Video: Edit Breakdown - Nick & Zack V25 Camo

It's always good to have 2 angles just in case one doesn't work out or if you need slow-mo or anything.
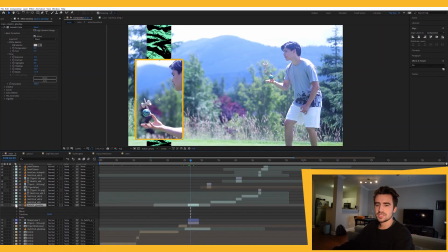So I just incorporated that. I added a wiggle effect on the position, just super slight right here. Just wiggle, so it's wiggling once per second, 20 frames. And it's really hard to tell, but it kind of just like moves around a little bit, just a super subtle motion.
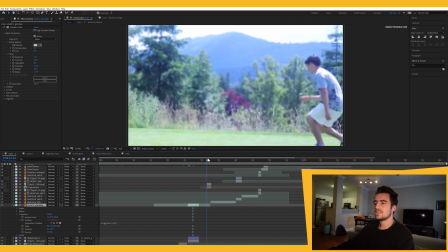I didn't want everything to be so static. And then this is like some alpha and luma mats on these tiger stripes.
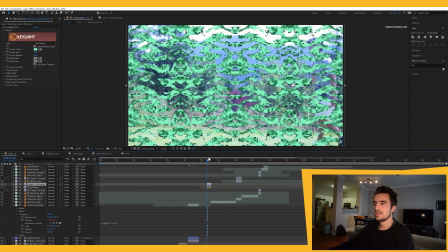So I kind of like on the beat went between alpha and luma and like keyed out the black or the green or something. That's the other thing. I edited this a month ago because they were supposed to come out a long time ago, but production is slowed in China because of COVID and just everything's backed up and all that. So yeah, this has been done for a while, and that's why I don't exactly remember everything. Like that. This trick, can we talk about this trick?
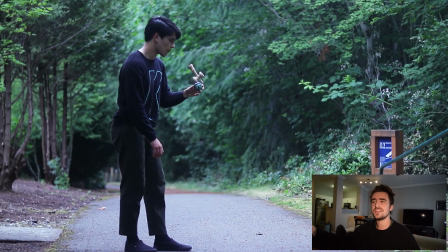It's so clean, and why the did he do another triple tap after the first triple tap and then the triple spike tap.
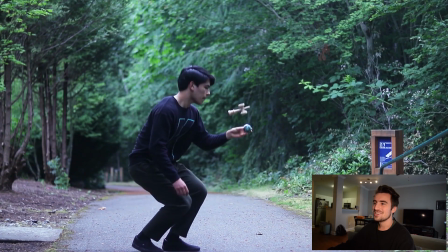Nick, you're insane. Really nice shot. I love kind of like the overcast lighting.
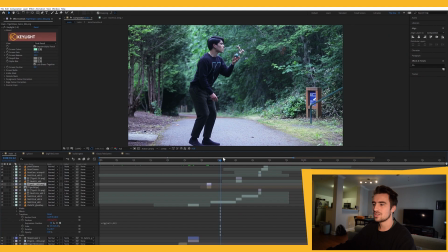The contrast is like perfect. You can see everything so well. And I wanted to show off the close-up of the triple tap.
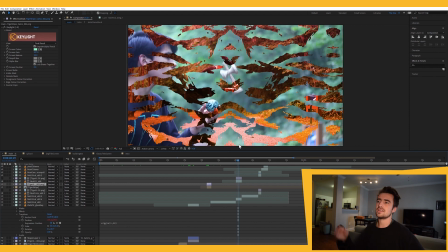Again, trying to be creative with the cutaways. I don't want to make it just like classic trick, slow-mo cutaway, back to the trick, getting the in, move on. So again, this is another Luma matte type deal, or alpha inverted matte.
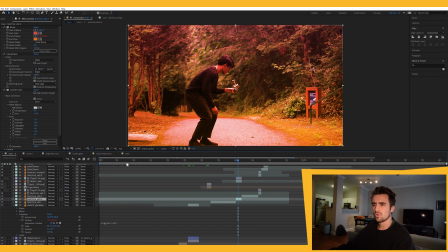And then I added color ramp to make it orange type thing, kind of this orange and blue composition I thought was really nice.
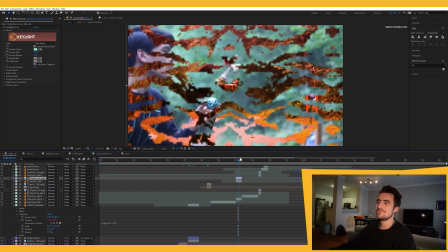And I thought you could see the trick enough. If you focus on the right part, you can see that he's doing a triple spike tap.
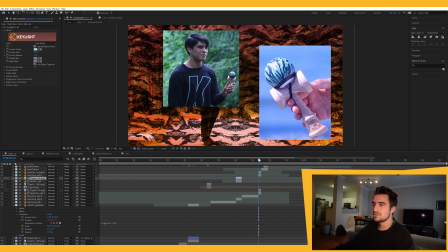Another like interesting composition, again, just playing with the greens and the blues and the oranges and kind of the subtle pattern behind it.
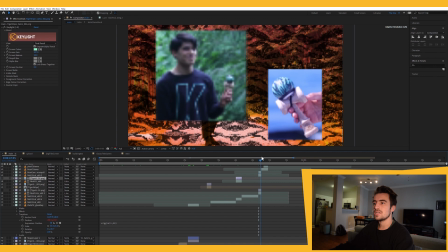These are like scaling up to the beat. Showing his smirk. Look at this dude.
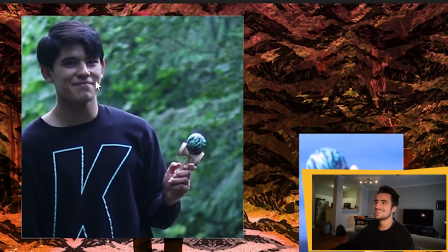Ready when it loads. Ah, look at that. He's so hyped. Kind of a funky transition.
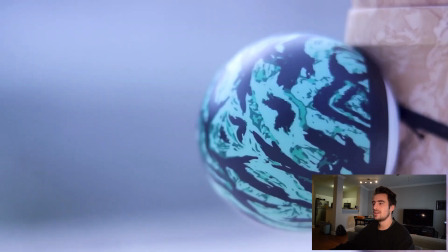This is actually two different shots, but I made it look like a pan. Just with some masks and flipping.
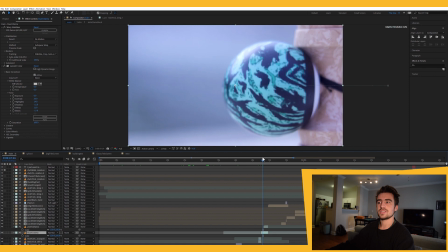Kind of like indicate that we're moving from the tiger stripe to the digi camo.
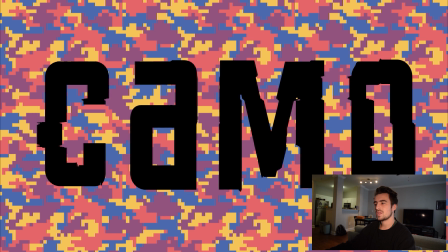This was kind of a fun one to make. This is using time displacement.
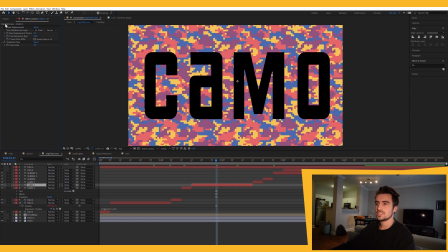Again, if we didn't have it, the time displacement, it would just be normal. But we're mapping this time displacement thing to pixel map. I talked about that in one of my other videos. Did I? Oh, I never released that. So, quick breakdown of time displacement. The most basic form is you have this gradient, top to bottom, black to white, right? Black would be, say, a second behind, depending on what you set the displacement to. White would be a second ahead, and middle gray would be in time. So basically, you take whatever video you want, and you map it to that. So that layer is on top of the gradient,
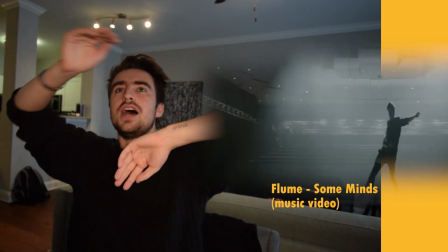and then it kind of makes it so the top layers will be ahead and the bottom layers will be behind, so you get this really trippy effect. So what I did was map it to a black and white version of the pixel PNG that we've been talking about.
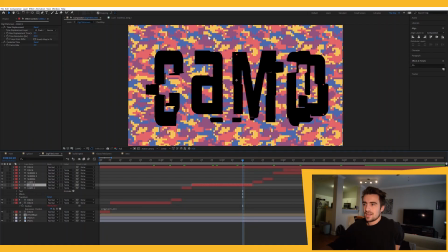This, so that it would kind of read these as gray values. Therefore, as this letter is moving with my wiggle position right here,
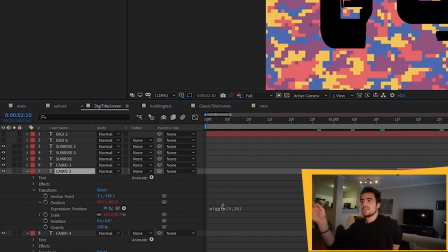it would be moving, but then certain parts would be half a second behind is what I went with. I hope that made sense. I explained that so bad. I'm sorry. Boom, crazy trick again.
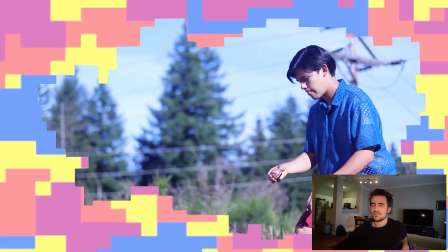And then for this was like weirdly tedious. No, not weirdly tedious. This was very tedious and didn't even look that cool.
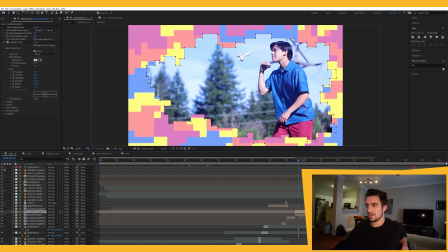I hope you guys like it, because I don't know. I was kind of disappointed about it. But it's literally just this very intricate mask.
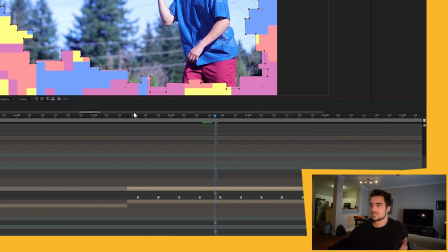So if we zoom in there, there's just a bunch of hold keyframes of different versions of this mask.
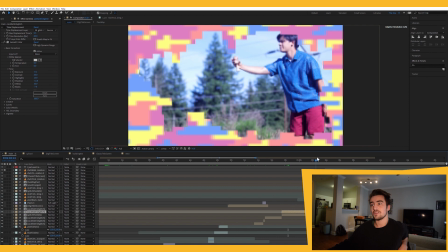And then I decided to do it one more time.
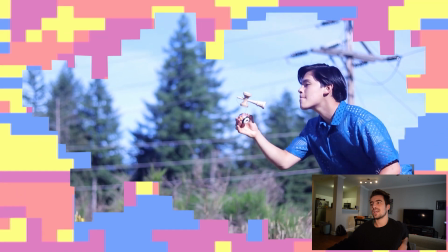I used the same mask, I just scaled it down to kind of show off the Dama, and again, his reaction, similar to what I did with Nick's clip.
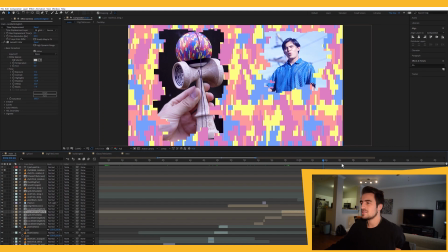Again, just keeping cohesion throughout, kind of this main theme and editing style is always important.
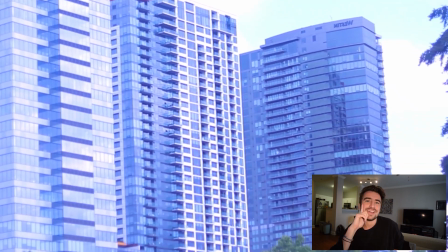Funny story about this trick, apparently it's a 6 sling jug 6 sling,
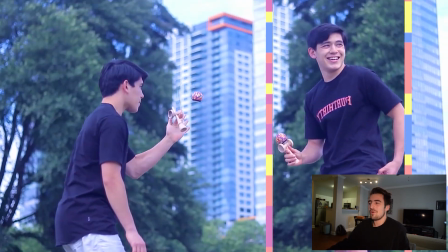and the whole time I was editing, I don't know why it didn't count, but I thought it was 5 jug 5.